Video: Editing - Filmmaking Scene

The audience is not looking from one character to the other nearly as much. They're kind of more focused on one person. And this is a good example of how sometimes editing is really hard to describe with words, which is why I think it's so important that we do look at editing in this much detail. So for example, people often use fast cutting in an action scene to make it more exciting, but I think in this case it works really well to have the cuts slow down a little bit so that we can kind of take more time to understand the character. But editing isn't just about timing, so in real life conversations you're not always looking at the person who's speaking, and as the editor you have the power to influence where the audience is looking.
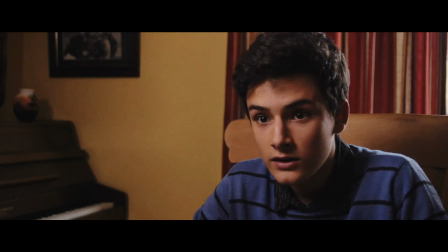So when one character says the line, "The people in this town, your friends," he's making it personal, he's reminding him that it's going to affect him too.
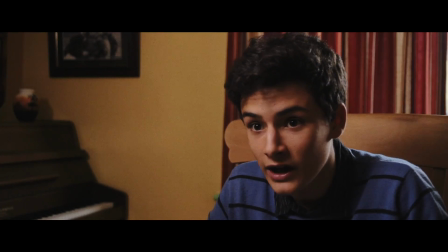So as he says that, we have a shot of him breaking eye contact, which I think is a really powerful way to show the audience that the protests do matter to him.
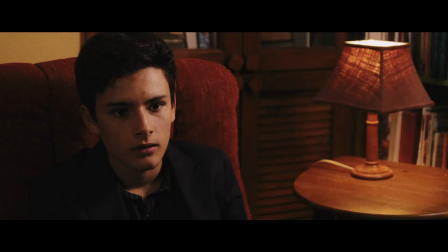The fact that it's his friend, his town, that's at risk is difficult for him to hear, so he looks away. So we don't always need to see the person who is speaking, often the people around them and their reactions are a lot more important.
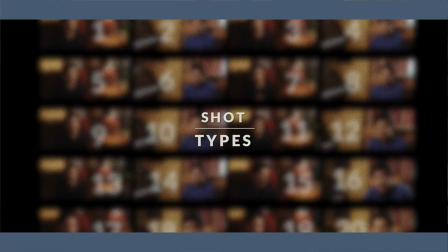So the next thing to consider is the type of shots. Traditionally, the director and cinematographer will choose what kind of shots, whether it's a wider shot or a tighter shot, but they often will shoot the whole scene with a master wide shot and then close-ups to give them more options in editing.
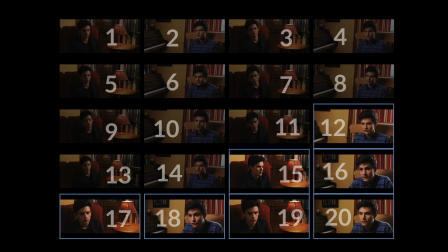So let's watch the scene again, but this time with just the close-ups.
You won't actually be there on the day.
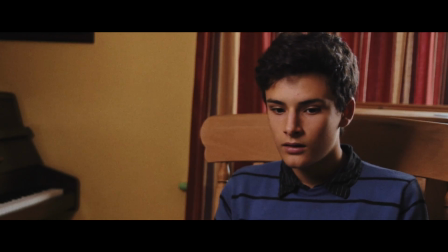You'll just set up the campaign and bring in the publicity, that's all.
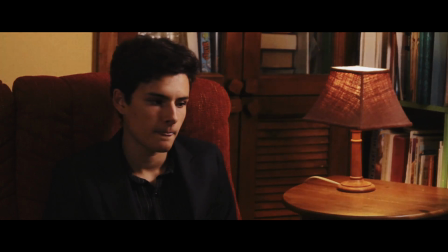All this sounds a bit unnecessary. Unnecessary?
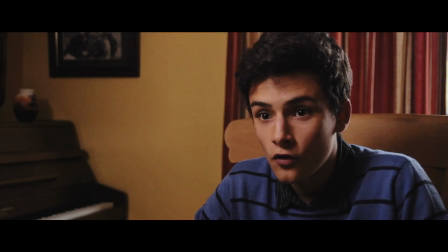The people in this town, your friends, they're living in corruption. And this rally, this last rally, this is where we end it. I would not be here if there was another option. I need your support on this.
Notice how with just those shots we have a pretty good idea what the whole scene is about,
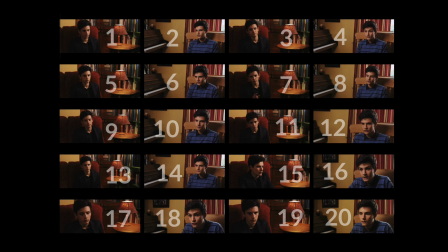and even though it's only 6 out of the full 20 shots, it really does kind of encompass the whole idea of the scene.
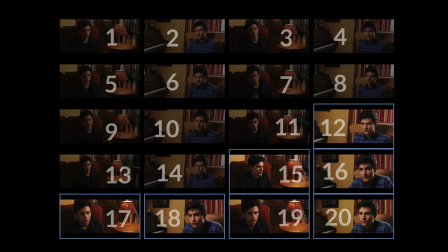And that's hardly surprising, since often in cinema they'll reserve the most important parts of the scene for close-ups. And this is because close-ups are naturally the time when we are most intimate with the characters.
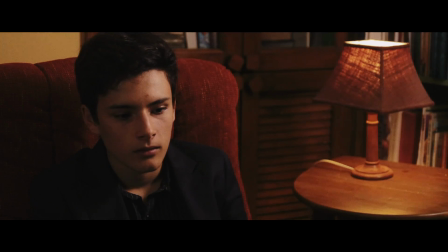It's the time when we can see their face expressions most clearly.
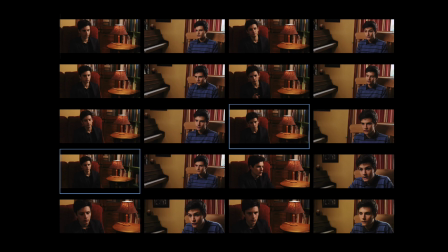And also notice how for our second character, the 2 widest shots are reserved for when he's definitely opposed to the idea,
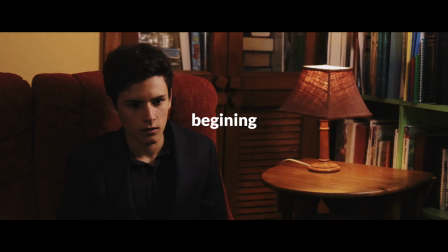but then as he gets convinced, the camera kind of gets closer and closer as he sympathises with our character and the audience sympathises with him.
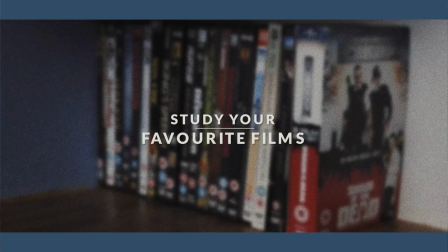Now, this is not a formula for how you should do it every single scene, but it's nice to be able to see how one person has done it so that we can then decide what we want to do for our own scenes. So the lesson here is that editing is not about having fancy plugins or a really fast computer. It's all about using it as another vital storytelling device. So that's pretty much it. If you want to see more episodes of this series where we break down scenes from a film to see what we can learn about it, I did another one about sound design, link in the description,
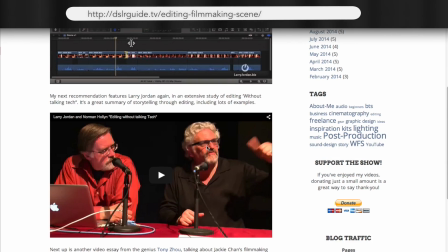and also on the blog post I'll put some videos which have taught me loads about editing. Again, link in the description. So that's it for this week, and I'll see you next time.